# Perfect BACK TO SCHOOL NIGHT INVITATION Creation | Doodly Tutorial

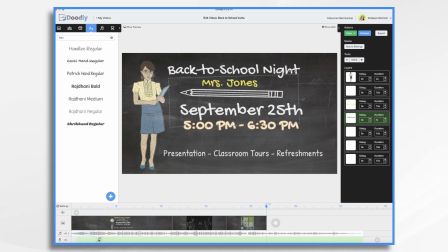Tighten that up a bit, and then slide my audio over. So now I'm going to start talking right away. I think I want the name, Mrs. Jones, to come on before back to school night. It'll just line up with what I'm saying just a little bit better. Now, September 25th,
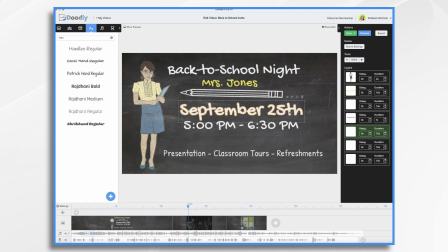I don't start talking about September 25th for a little bit longer, so I want to delay this. And the way you do a delay is you click the item, and right here where it says delay, it's by default, it's a 0 second. Well, we're gonna change that. We're gonna say 5 seconds.
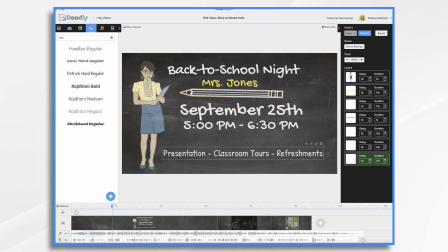I do think that I want Mrs. Jones to come on before I draw it. And that doesn't affect my timing at all, so that should be fine. I would like a brief pause at the very end of this scene so that when I write presentation,
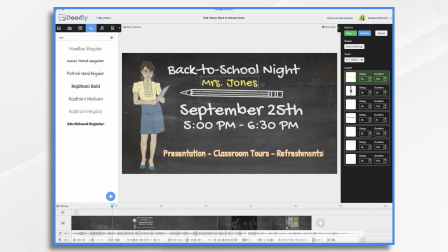classroom tours, refreshments, they can actually read it for a second or two after I write it.
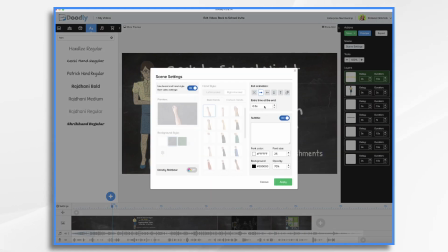So I'm going to put 2 seconds.
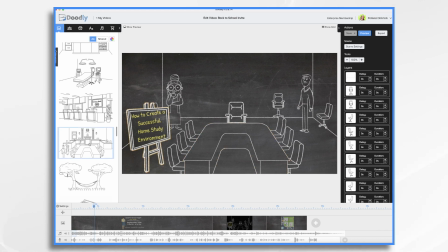Now you may recognize this scene here. It's one of our pre-built scenes that comes stock in Doodly.
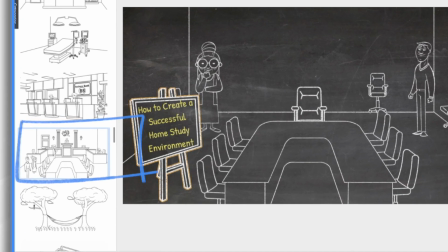In this example over here, if you look over here, it's a courtroom.
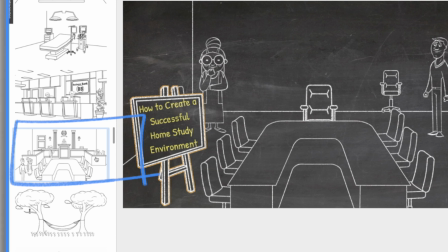Well, I wanted it to look more like a multi-purpose room or, you know, something that you'd have a conference in with a lot of people at a school. So what I did is I deleted all of the little boxes that make it look like a courtroom and the judges stand and everything.
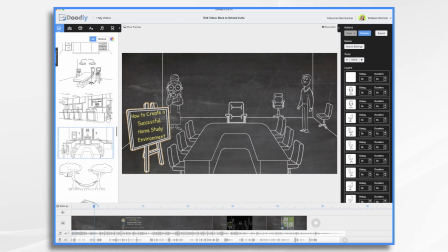So I deleted those. I moved my characters into place. She looks like a librarian, so I kept her, and he looks like maybe a parent or a coach or a principal, so it's fine to have him. We could add a camera movement and zoom in to that. So let's do that.
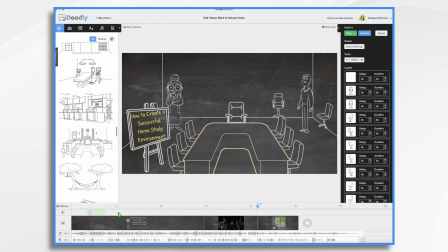You go over here to our camera movements, click the plus sign, drag your little effect over, double click.
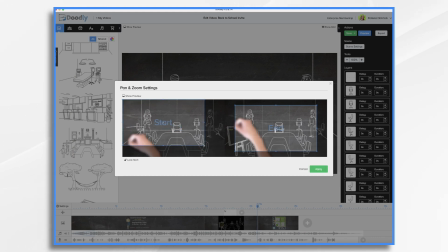We're going to start full screen, and then we're going to end nice and tight on our board. We can reposition this as needed.
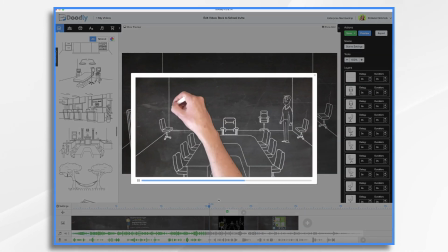Let's just see what it's looking like now.
The night kicks off with a short presentation in the gym at 5.
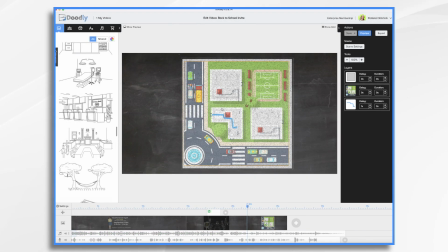You don't want to miss it.
Now we have this little map, and I created this custom line myself using just graphics design software. What we want to do is we want to mark her room.
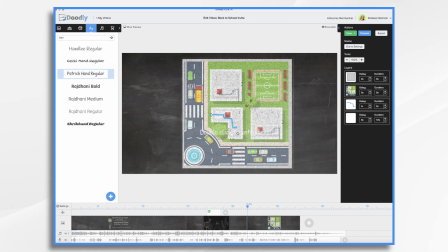So we want to put her room number here, and I believe it's room 506. And you'll notice this white just kind of gets lost here.
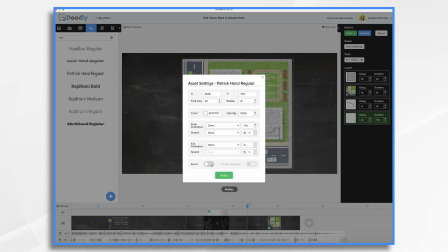So let's go ahead and change that. We could invert it and it would turn it black, because black is the opposite of white.
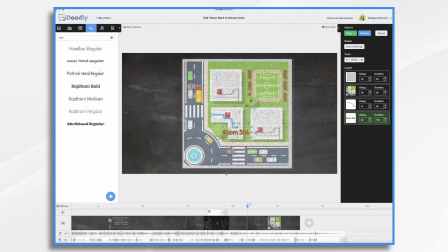I think that looks nice. I'm going to position it on top of my map, and I am going to draw it. And then I'll have the line draw on. So let's see what that looks like.
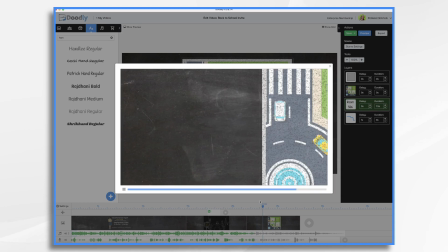To room 506, where I'll share some important.
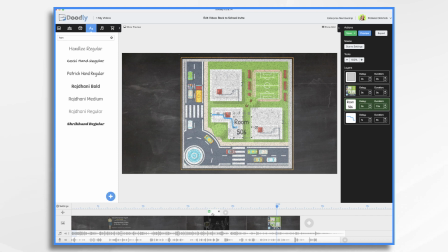Okay, I wanted to show you that because when you do a camera move, it just stays on that last position of the camera. So it was way too zoomed in for this. In this case,
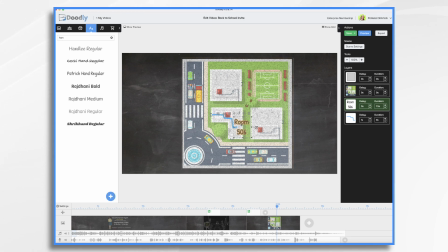I'd actually like to be zoomed in at room 506 and then pull out to reveal the entire thing.
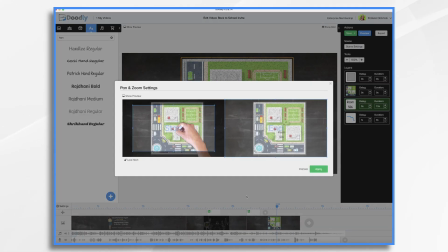So once again, you go back into your effect, position it where you'd like. I don't need to be super tight. I think something like that would be nice. And then at the end, I want it full screen.
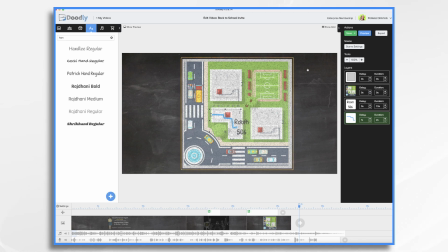And then over here, we could add some text or graphics that represent the different activities that the teacher's going to go over. So let's just do something like this.